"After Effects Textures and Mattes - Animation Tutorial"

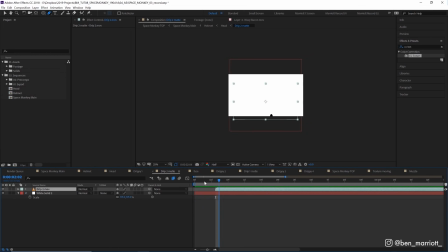(4:10)
And I've just got it started a few seconds into the composition. So it's a little offset from our original drippy one composition.
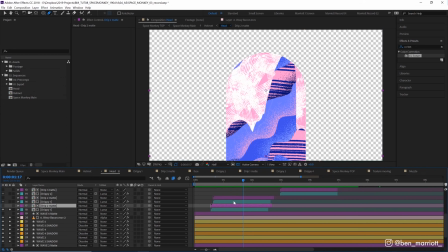(4:17)
And that gives the appearance of a strip of that comp being visible and being erased by the same dripping animation coming up behind it. Now, that may make zero sense as I'm realizing I'm trying to explain it.
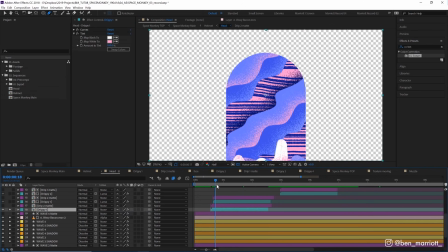(4:29)
So let me try and show what's going on. Without this track mat, we have this hatchy texture just rising up using this drip animation.
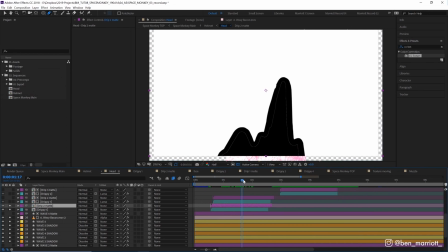(4:37)
And above that, we have the drip two mat. So as we make that visible and scrub through, we can see that that's the same drip animation coming upwards, but just a little bit behind.
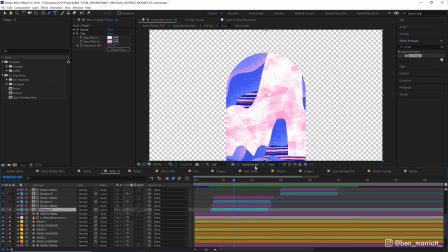(4:45)
So when we select luma mat, we can see that it's slightly just following that dripping animation and removing it as it goes. and we go to a frame where we can see the start and the end of that drip animation. If we move this drip mat forward and backwards, you can see it reveals a bit more and a bit less.
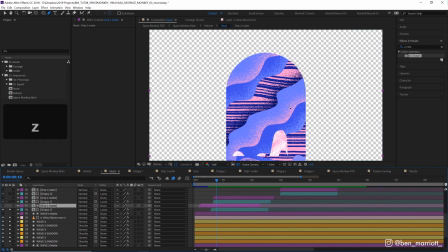(5:03)
So if you want it really thin, you can leave it at this length. And if you want that sort of strip to be a lot thicker, you can pull this back a little.
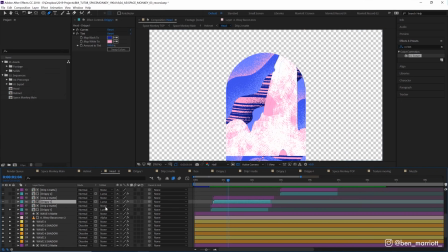(5:10)
And then we've got the same thing happening with duplicate comps just above and offset a few frames, and then slightly colored differently.
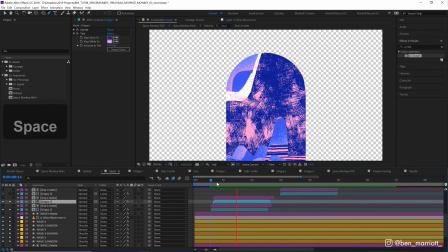(5:17)
So we get sort of two sort of colors and waves of this matting dripping effect. And that repeats every few seconds with these other layers here.
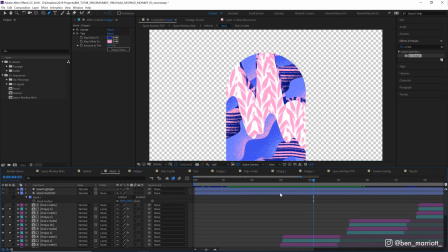(5:24)
And I've got slightly different textures inside each of those. And at the very top of this comp, we have this head highlight and head shadow layer. And the head shadow layer is just a blue shape layer with a mask set to subtract and a feather set to 100 pixels.
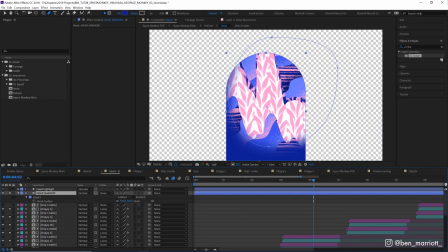(5:37)
And also the blending mode is dissolve. So if we go to normal, we can just see that's, you know, just a feathered mask that we've got here. And set to the dissolve blending mode so we get this nice grain. Now you could also use a blur effect on the shape layer to get the same results of the feathering, but I prefer a feathered mask to blurring because
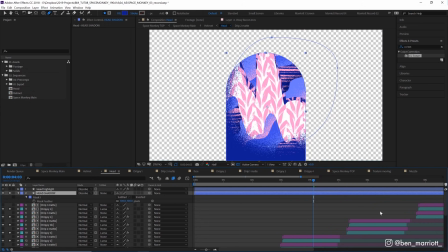(5:56)
dinosaurs had feathers and dinosaurs dictate most of my decisions. And then at the top, we've got this head highlight, which is essentially the same thing, but just with a lighter blue fill color on the top right here. Now let's navigate up to our helmet comp above this. So I'm gonna do that by pressing tab and clicking on this helmet composition on the left over here.
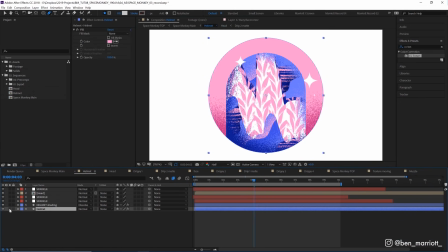(6:13)
And here we've got much fewer layers in this comp. At the bottom, we've got this helmet layer, which is a pink shape layer, just a circle. We've got the helmet shading layer, which is that same pink circle duplicated. I've added a fill effect of a darker pink and done the same feathered mask and dissolve blending mode as well.
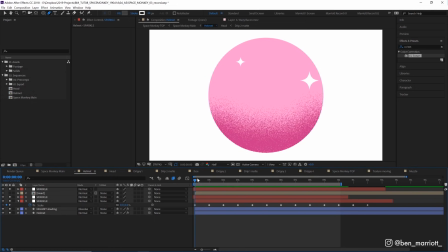(6:31)
And then we've got these sparkle layers in red here, which is just this star shape that I've got three times, scaling up from 1 to 100. And then we've got our head comp here.
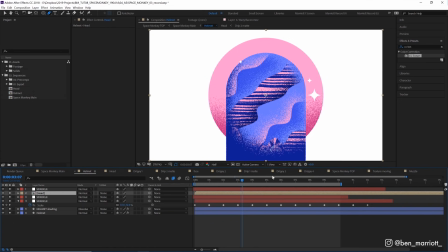(6:41)
And we've got preserve underlaying transparency, so it only takes up the area defined by the alpha channel of this circle layer here. Again, here you could use an alpha mat or a luma mat to achieve the same effect. Now back in our main comp, we've just got a few more layers.
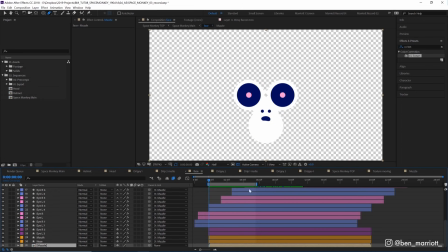(6:55)
We've got the addition of our face composition here. And if we go inside, we can see we've just got some shape layers making up this face. The mouth has a bit of a subtle animation using the path property here. I think it just sort of changes shape ever so slightly. And we've also got these eyes scaling up as well.
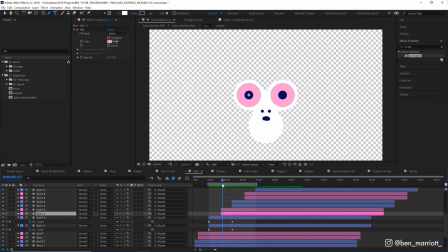(7:12)
And we've got the blue one scaling up, and then the pink one scaling up a few frames after, and then repeating them both multiple times, so that we get this loop of the eyes expanding, like, consistently, infinitely from the center.
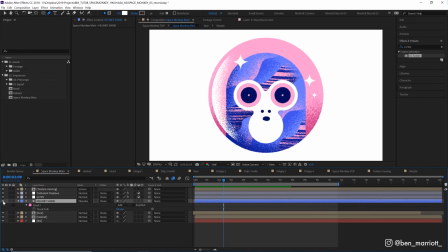(7:25)
Back in our main comp here, we've got this helmet shine layer, which uses our same masking dissolve feathered trick that we've done before, and we've got two adjustments layers here, which has got the posterized time effect with the frame rate set to 12.5 frames per second, which just gives it a bit more of a traditional hand animated look, as if it was animated on twos.
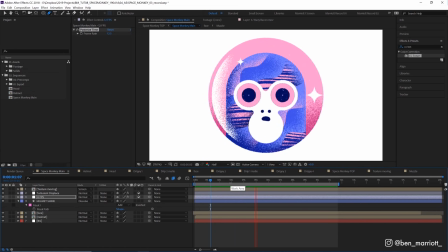(7:43)
So there's not as many frames and it doesn't look as super smooth as you get with the 25, 30, 60 frames per second animation. And I use 12.5 rather than 12 because 12.5 is the standard in Australia, but you can use 12 and it will pretty much have the same effect.
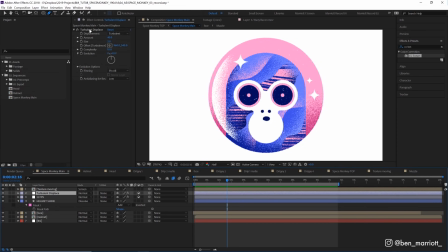(8:00)
And then we've got an adjustment layer up here with our favorite turbulent displace effect with the size down to 2 pixels.
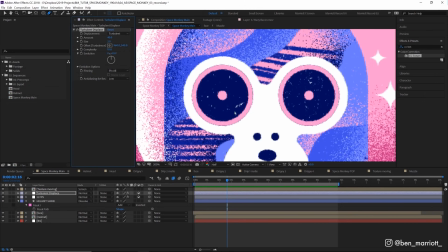(8:06)
And that just gives a little bit of extra roughness around the edges here. If I zoom in and flick it on and off, you could see it goes from smooth to just a little bit rougher to give a bit of extra roughness to the edge of everything.